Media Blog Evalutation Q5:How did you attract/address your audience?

Hello, I'm Ishad Aziz. I'm doing my media evaluation question 5. How did I attract an audience for my opening sequence to my film? So yeah, I'm just going to roll the film and talk about elements that would attract me.
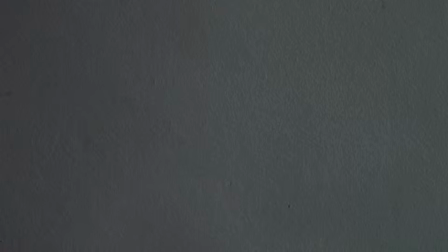Okay, so start off with this sort of blanked shot off a wall. It's like white. It's kind of um sort of blank and it's confusing.
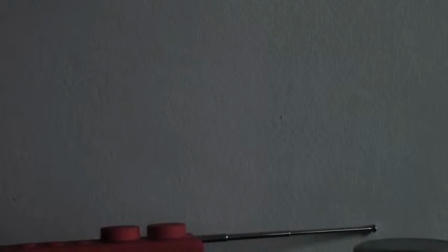You don't really have any point of reference or what it is, so it sort of feels sort of mysterious in a way.
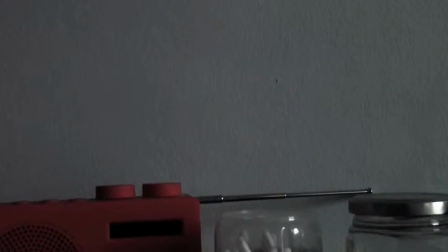So that could draw an audience in,
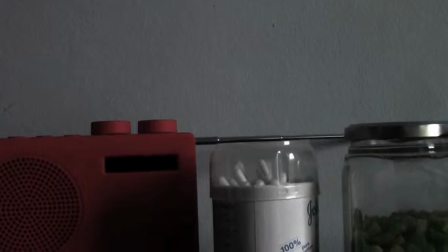sort of make them pay attention because it's sort of anonymity and mystery to sort of situation.
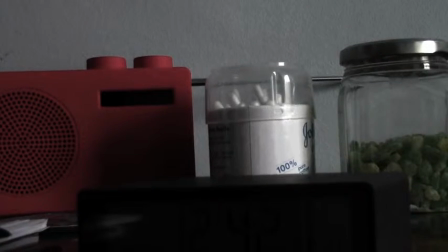So yeah, movement in the first shot, sort of.
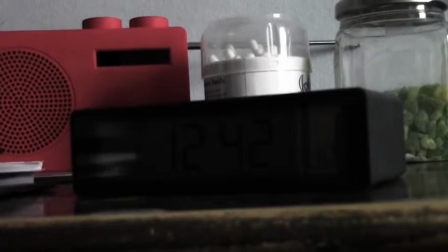It's the only movement really in the entire opening sequence, and that sort of
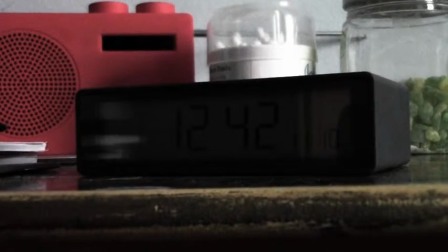promotes sort of like an early draw-in, I guess.
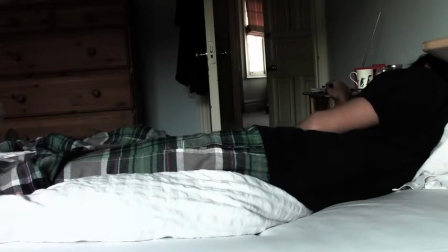There's sharp sound and representation of time, the clock.
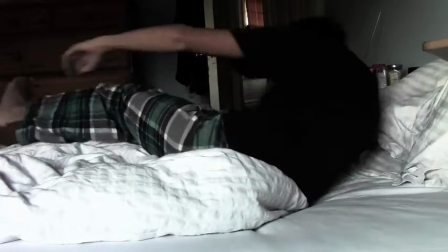So sort of a generic sort of opening or secondary opening shot, just someone waking up, beginning their day.
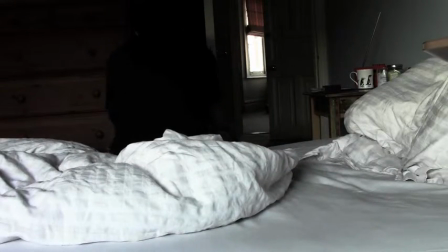So film being congruent in that, and sort of
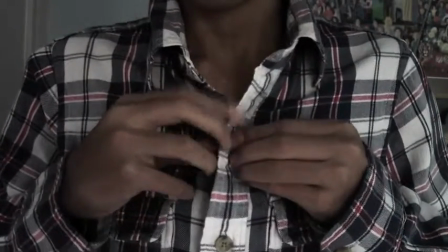the white of the bed contrasting with the darkness outside, sort of striking color contrast.
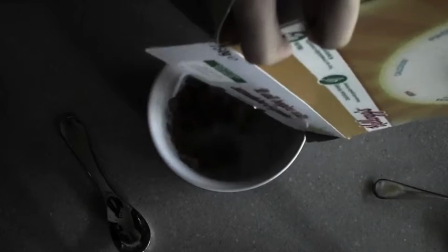So here, another thing you don't in these first few shots, you don't really see the main character's eyes or anything.
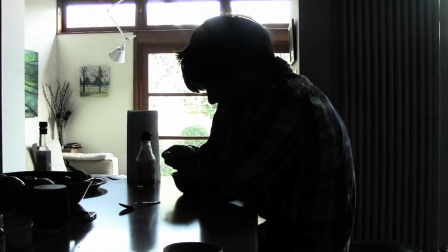And this shot,
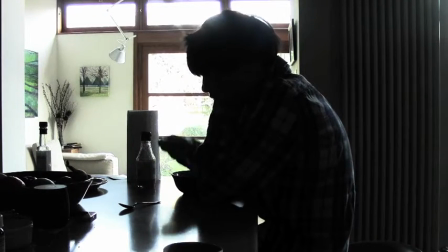the contrast of color with the darkness on the right side and the very bright background with the dark foreground,
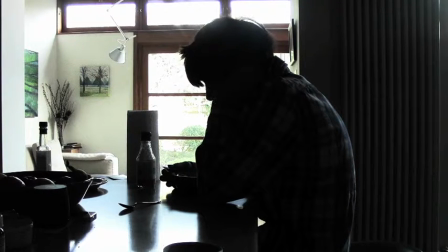sort of gives a striking look to the shot that draws the audience in.
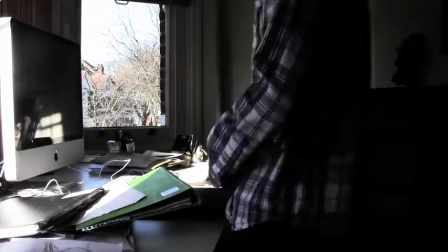And also the fact that in these first few shots you don't really get any front-on clear shots of the main character.
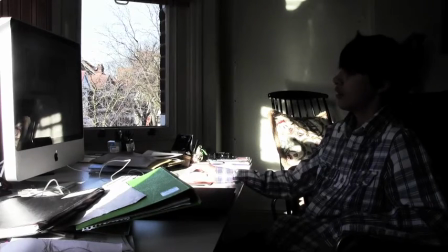Even here, when you see his face is covered in shadow, I think that's just sort of a trope where creates sort of a mystery around the character.
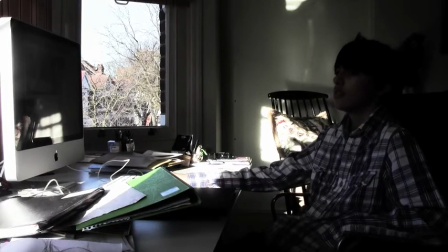You see in a lot of films.
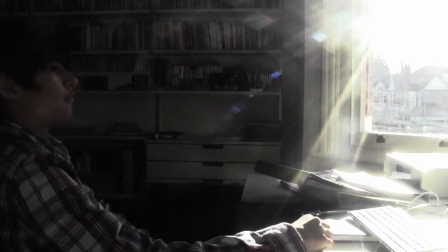Again, use of lighting here, it's very bright, sort of like almost like a lens flare, sort of giving a contrast which relates to the character in a way. So here, this sort of just the sharpness from the light last shot to the very dark this shot,
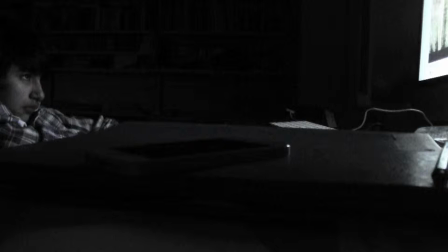sort of gives an alarming sense of time slippage that can attract an audience because it's very sharp and sort of a bit of attention grabbing.
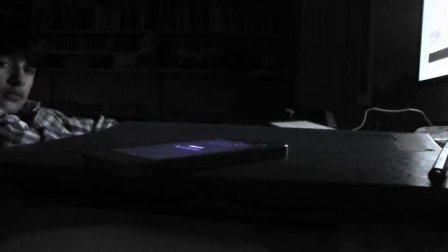Yeah, I tried to do the whole light thing contrasty here. The very right of the screen is quite light.
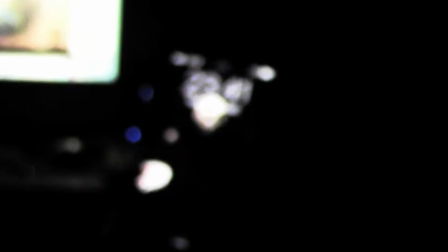And here, shots out of focus, comes into focus. That could sort of draw an audience in a bit.
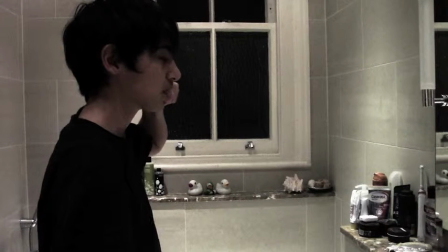Again, the repetition of shots is another thing. Sort of gives this weird structure, and that's one thing that I think.
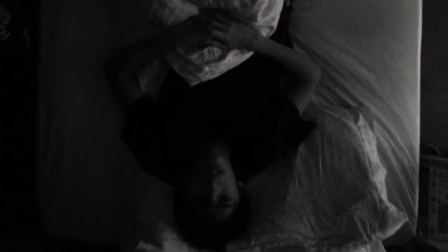So upside down shot is attention grabbing because it's kind of weird. The light contrast again.
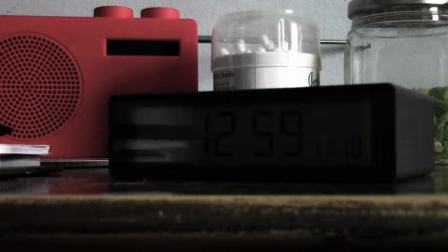So here we're again repeating the
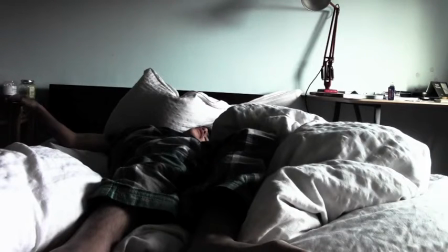shot as one of the features of my films, something that makes it unconventional, and that could be something that attracts an audience because it
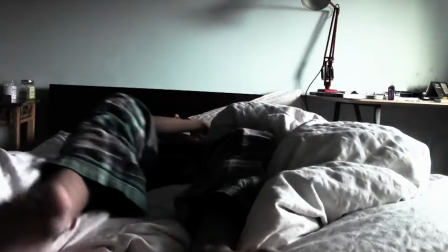sort of makes it stand out in the opening sequence how the shots repeat themselves to show,
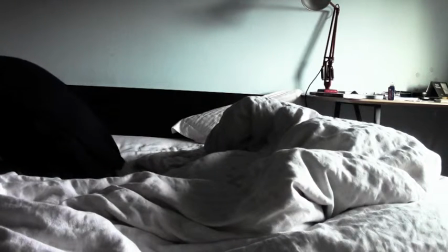and I'm using those shots to emphasize the lack of the repetition in the character's life.
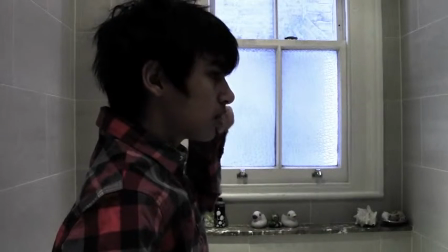So yeah, repeating of shots, this one's slightly different.
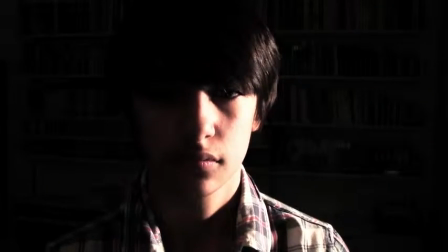You can see his face now, and this thing where you have these frontal shots of the character's face and it's in time with the music.
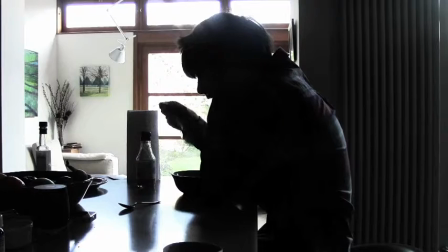I think this sort of the fact that it times the music sort of gives sort of a
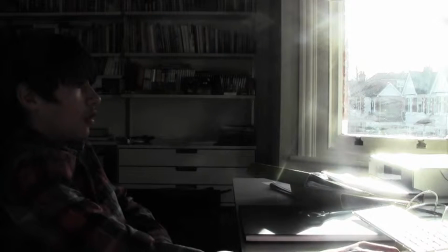succinct nature to the soundtrack and the visuals, which sort of links up the sensory connection of the audience because they're sort of
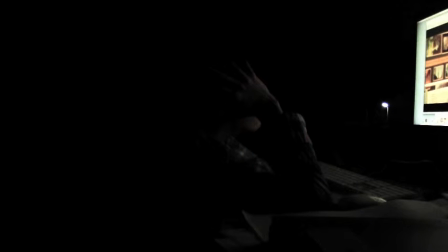conjoining soundtrack and visuals.
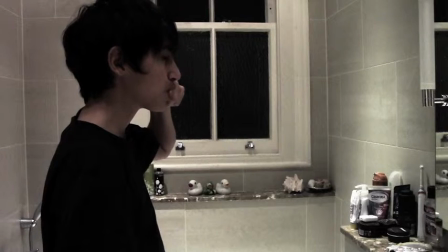So again, I'm changing the shot slightly so it doesn't feel too repetitive, although the repetitive nature is sort of the point in a way.
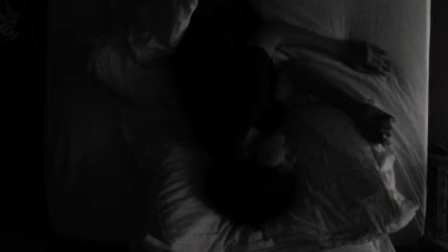So there's just slight differences.
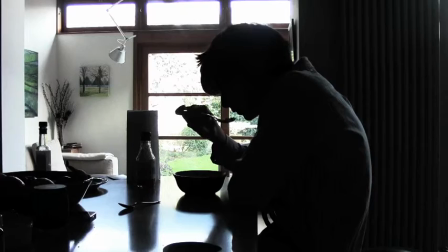So now the time feature is sort of just brief shots, sort of bookend the beginning and end of each day.
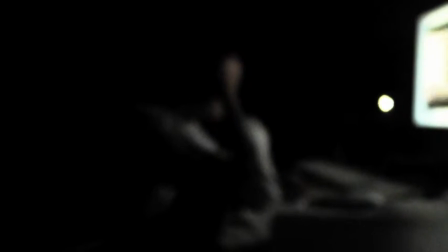So here he faces the out of focus shot is sort of interesting,
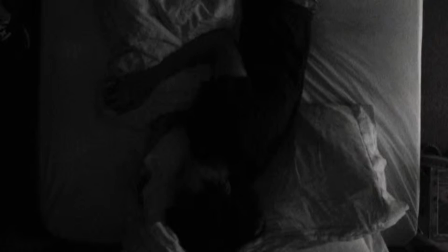and it has sort of a symbolism to how like a lack of meaningful structure to her life.
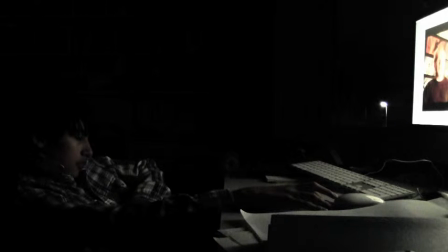Again, repetition of shots, the sort of cross.
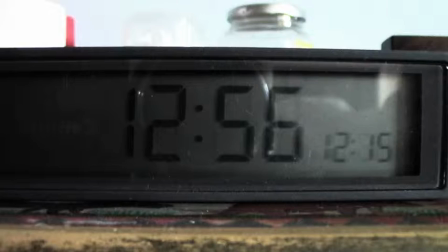Now the shadow thing is also interesting.
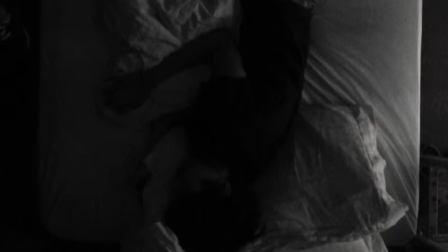I sort of want that to symbolize sort of a loss of sort of identity almost.
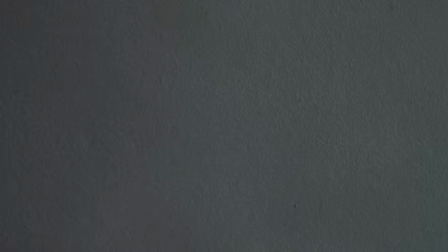So that could be attention grabbing because it shows a progression from the first of those music synced shots to this one in a way. And then the very last day is very brief. It's almost like a couple of seconds, so it's just showing a degradation of character.
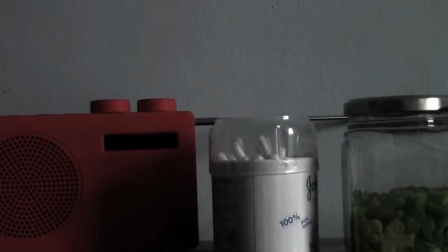Yeah, and then we end on the shot we began at, which gives sort of a
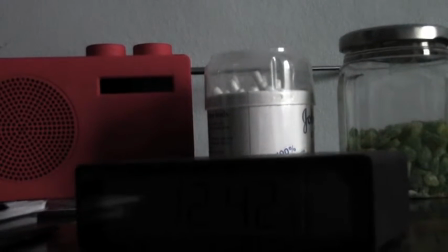synchronicity and mainly the cyclical nature of the film.
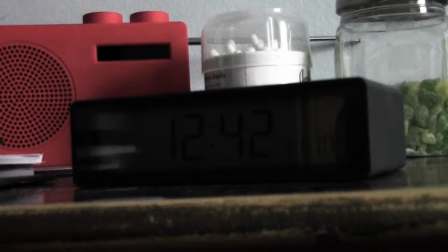And yeah. So mainly I feel that this opening sequence would attract an audience because of the way it's shot is rather unconventional. It sort of draws you in because it's something strange and a little bit out of the ordinary. The way it's shot, sort of the structure, the cyclical nature, and the way that the cuts become almost like jump cuts through someone's life, and the use of lighting is striking at times, especially the contrast when I try to make one side of the shot very bright and one side very dark, and in some of the shots the bottom of the shot very bright and the top very dark, so sort of give a contrast to and I think that's visually striking, which is one element that draws an audience. Also, some of the shots are synced with the music, which, as I mentioned in the commentary, I feel like that gives the synchronicity sort of syncs up the senses of an audience, the hearing and the visuals, and it sort of increases the attention I feel that an audience would pay. Yeah. So mainly I think the unconventional nature of the way it's filmed is sort of how it would attract an audience, because the audience you're going for is one that might be interested in a more unconventional type of filmmaking. So yeah, thank you. This has been my question 5 for my evaluation.